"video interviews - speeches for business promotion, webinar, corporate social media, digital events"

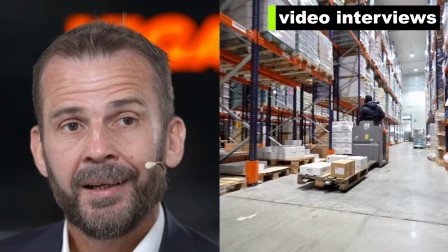(0:00)
We do video interviews and speeches, often alternating them with images taken specifically.
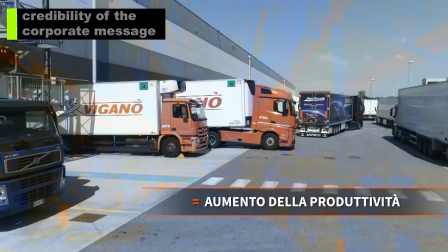(0:07)
The speech of a subject on the site, combined with images of the contents, greatly increases the credibility of the corporate message.
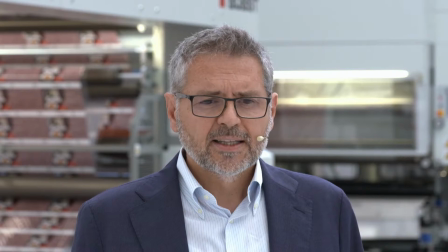(0:17)
Above all, in a period when video interviews are broadcast on the company's social channels
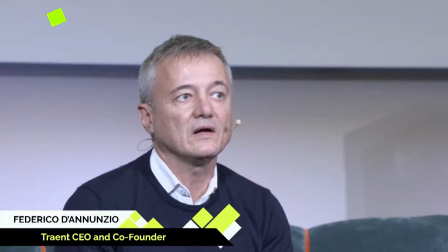(0:23)
or serve as an additional contribution to digital events and corporate webinars,
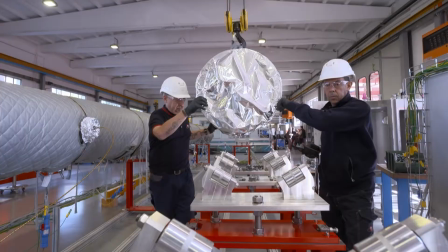(0:29)
we set and illuminate the spaces of companies and institutions or we use
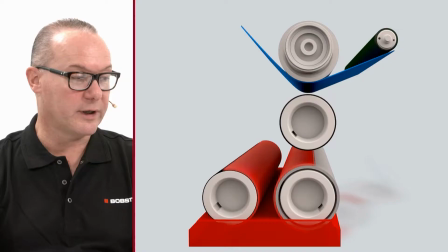(0:36)
a series of backgrounds to quickly build custom sets at each location the
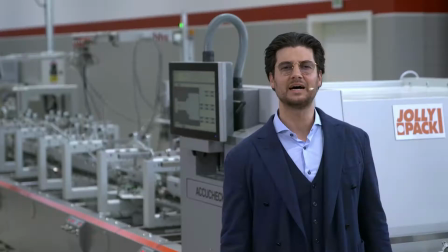(0:43)
highlight gives to the subject a particularly modern and technological background we try to take images
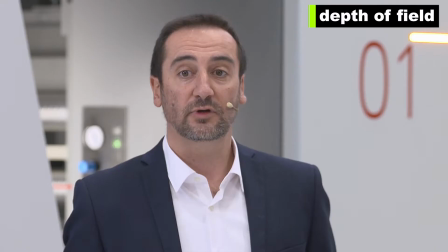(0:50)
with a good depth of field separating the subject from the background by blurring the scene behind it.
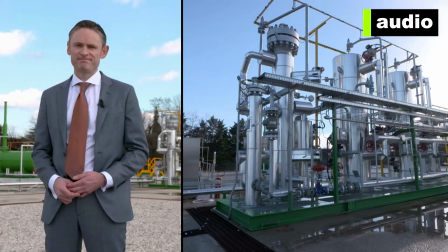(0:59)
Audio is the critical point of any interview but the most delicate
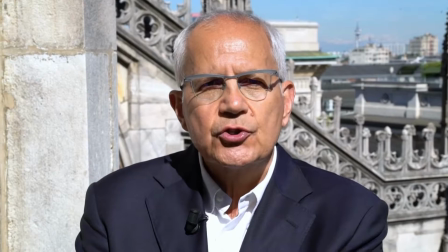(1:04)
problem is the background noise especially near working industrial machines.
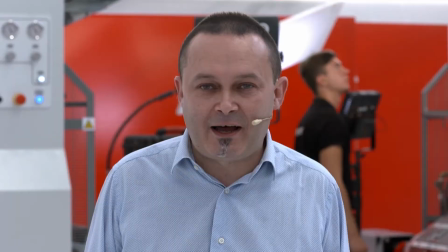(1:09)
To avoid this we use microphones capable of recording only the voice isolating the subject.
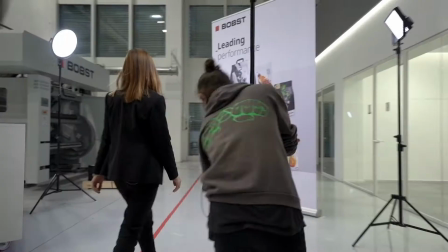(1:17)
We illuminate each environment with LED lights designed to highlight faces softening details.
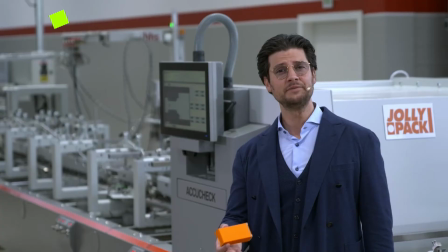(1:25)
They are lights specially designed for people, low power but capable of giving a uniform and diffused light.
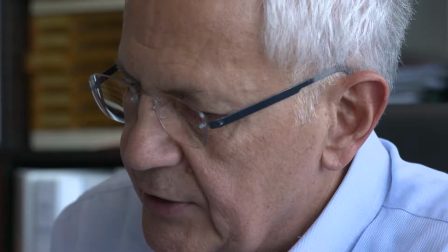(1:33)
We always film with at least two cameras to capture every detail of the intervention.
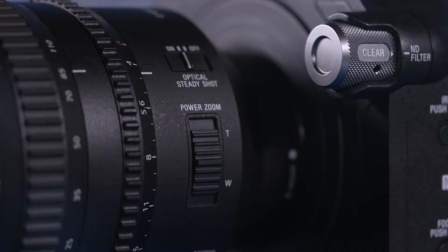(1:40)
We often add a remote camera that endlessly repeats smooth fluid movements for a dynamic addition.
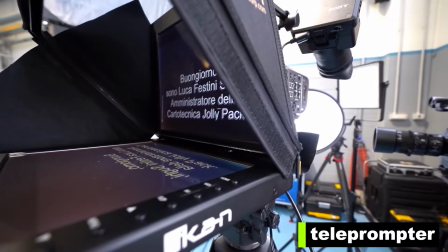(1:48)
We give the speaker a teleprompter that allows him to read and look directly into the camera.
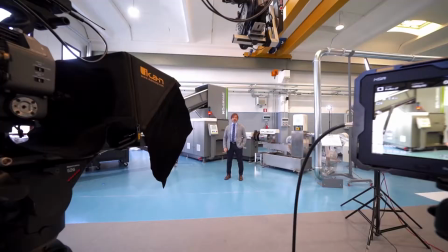(1:55)
With this equipment you will achieve many more speeches without dead times, repetitions or lost eyes looking for suggestions.
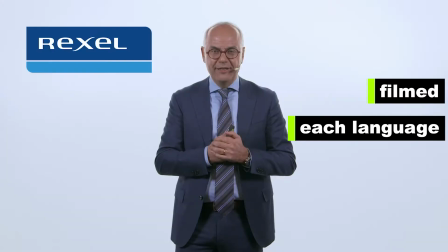(2:05)
We filmed the video interviews in each language with professional voice overs recorded at a later time.
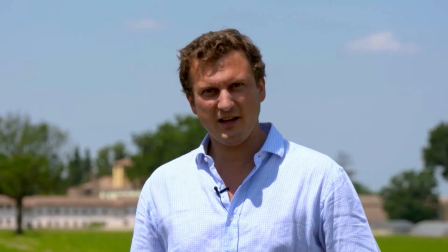(2:12)
The speaker is much more credible because he no longer has to express himself in a language that is not his own.
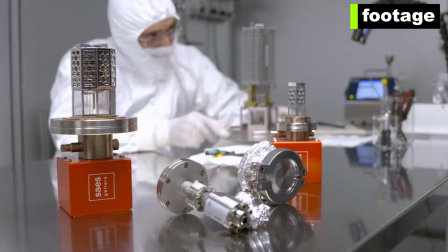(2:21)
We combine video interviews with footage recorded on purpose or from our archive,
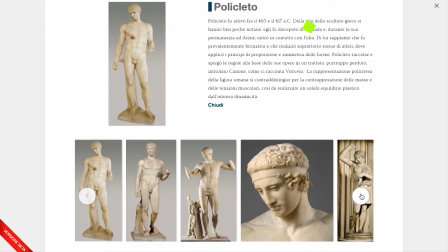(2:27)
as well as slides and PowerPoint presentations.
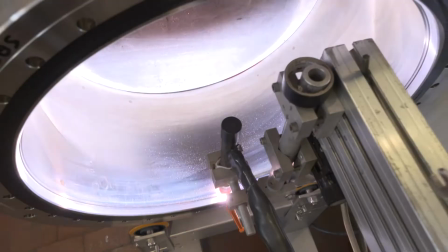(2:32)
Video interviews are suitable both for promotional videos or presentation videos,
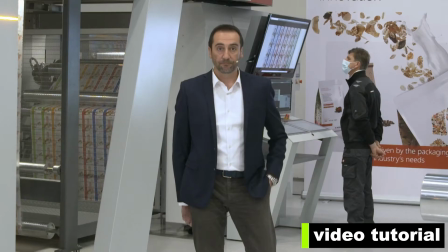(2:38)
as well as for video courses and video tutorials, or to recount episodes that have occurred during the life of the company.